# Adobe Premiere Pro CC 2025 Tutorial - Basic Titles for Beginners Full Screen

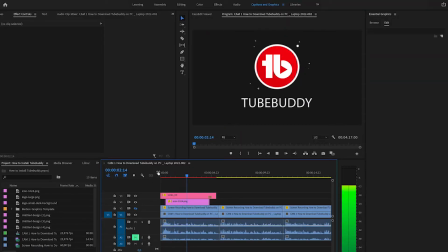Now we're going to start adding some full screen transition titles to our edit.
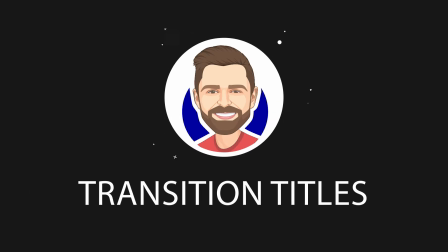This adds a nice dimension to the video that keeps up your engagement with your audience.
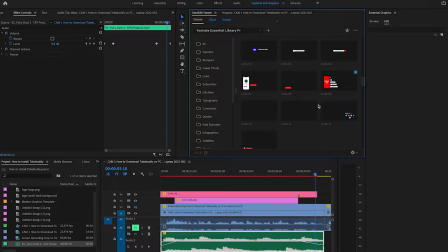Now to make it easier adding these full screen transition titles, we use a templates pack called the YouTube Essentials Pack. And the reason why we use this templates pack is it saves us so much time. I'll leave a link to it in the description down below if you would like to check it out.
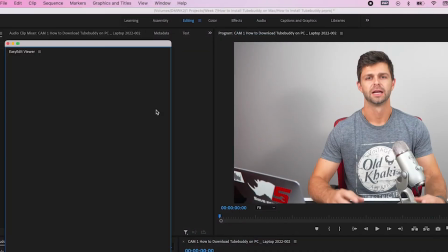So to start adding these we head up to window and extensions and easy edit viewer now this is an extension that you install inside of premiere pro
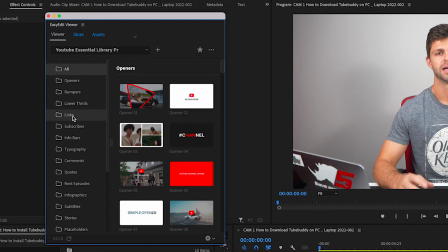once you've downloaded the youtube essentials library pack then we're going to head down to links and we're going to add this link 03 so all you
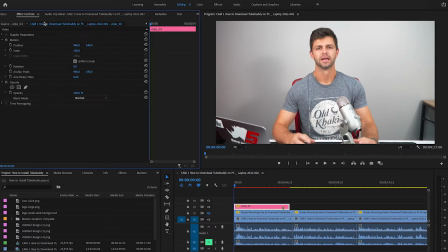do is you click it and it adds it to your edit then you can close this and let's play it through so you can see what it looks like
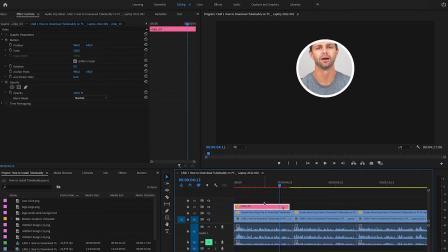so it's a very basic title overlay that goes over the top of your video we're going to drag it and drop it into video
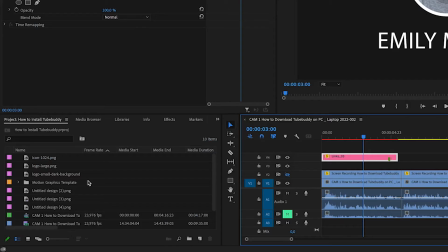4 element because we want to add an icon in the middle here now we've already downloaded an image that we want to use so we're going to
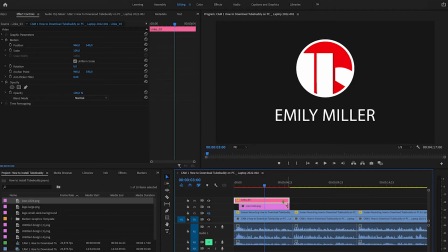drag and drop that below into the video 3 line we're going to resize it a bit so we don't want it coming off on the end
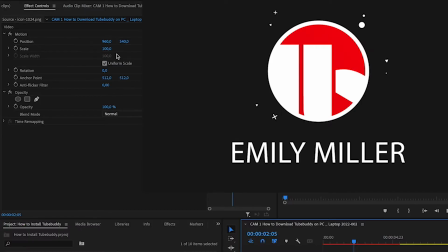and we want it to fit into that circle so we're going to hit up to the effects controls we're going to scale it down a bit and then scroll it up so that it fits nicely in the middle of the box now we want to change this text so let's select that head
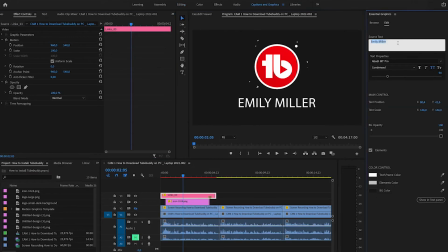over to the graphics panel central graphics panel and we're going to change the source text to tubebuddy
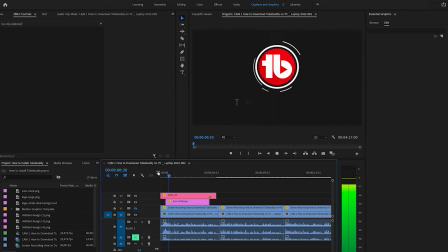and let's play that through now and
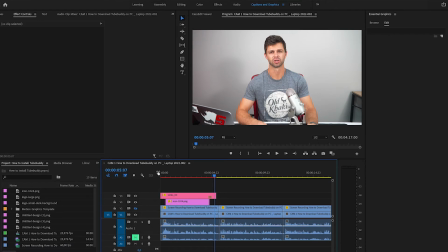that looks pretty good i quite like how that's turned out and it adds a new dimension to our edit now what we want to do is add a
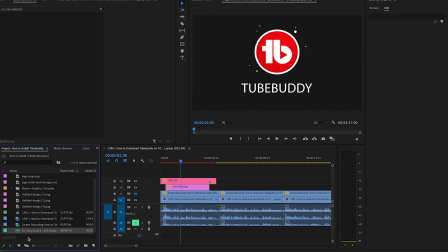small little sound effect just to add a little bit of oomph to the video so once you've added the sound effect that you want you can drag it and drop it down the bottom there we don't want it all the way across so we're going to cut that last bit out and we're going
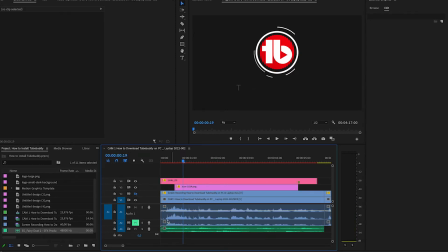to head in here and just ease it in and ease it out so increase the audio size and we're going to create some keyframes
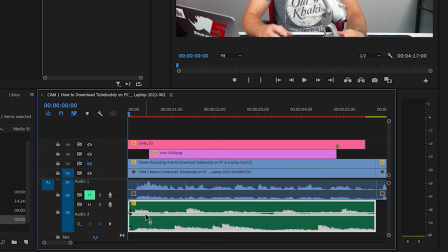here so it's not too drastic coming in so we have a keyframe just inside when we want it to be full volume on the effect and one at the beginning and let's drag that down so it eases it in and let's do that at the end as well so we're going to do one just before the end go to the end of the audio and then just drag that
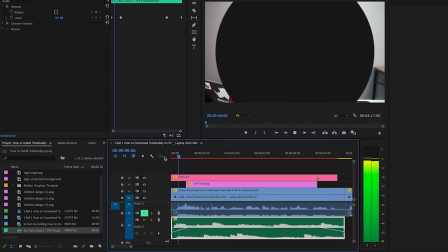down let's have a listen to that well that's really cool make sure those sound effects aren't too loud next to your voice. You don't want to overpower your voice. You still want the viewer to be able to hear your voice, but that's quite a nice addition to the full screen title template.
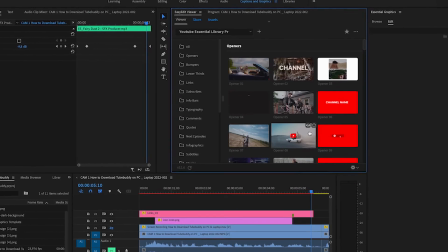Now the great thing about the YouTube Essentials Library is it gives you so many options.
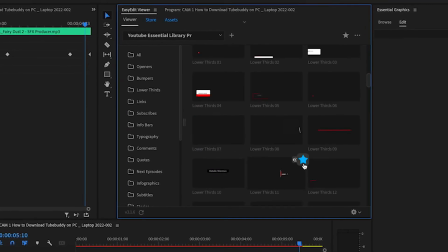There's so many different things that you can use and it saves you so much time in adding stuff and making your YouTube video way more interesting. We're going to go through using more of these in future videos but for now that's how you add a full screen transition title it gives a viewer a nice break and it keeps them engaged with your video and that's how we add a full screen transition title to our youtube edit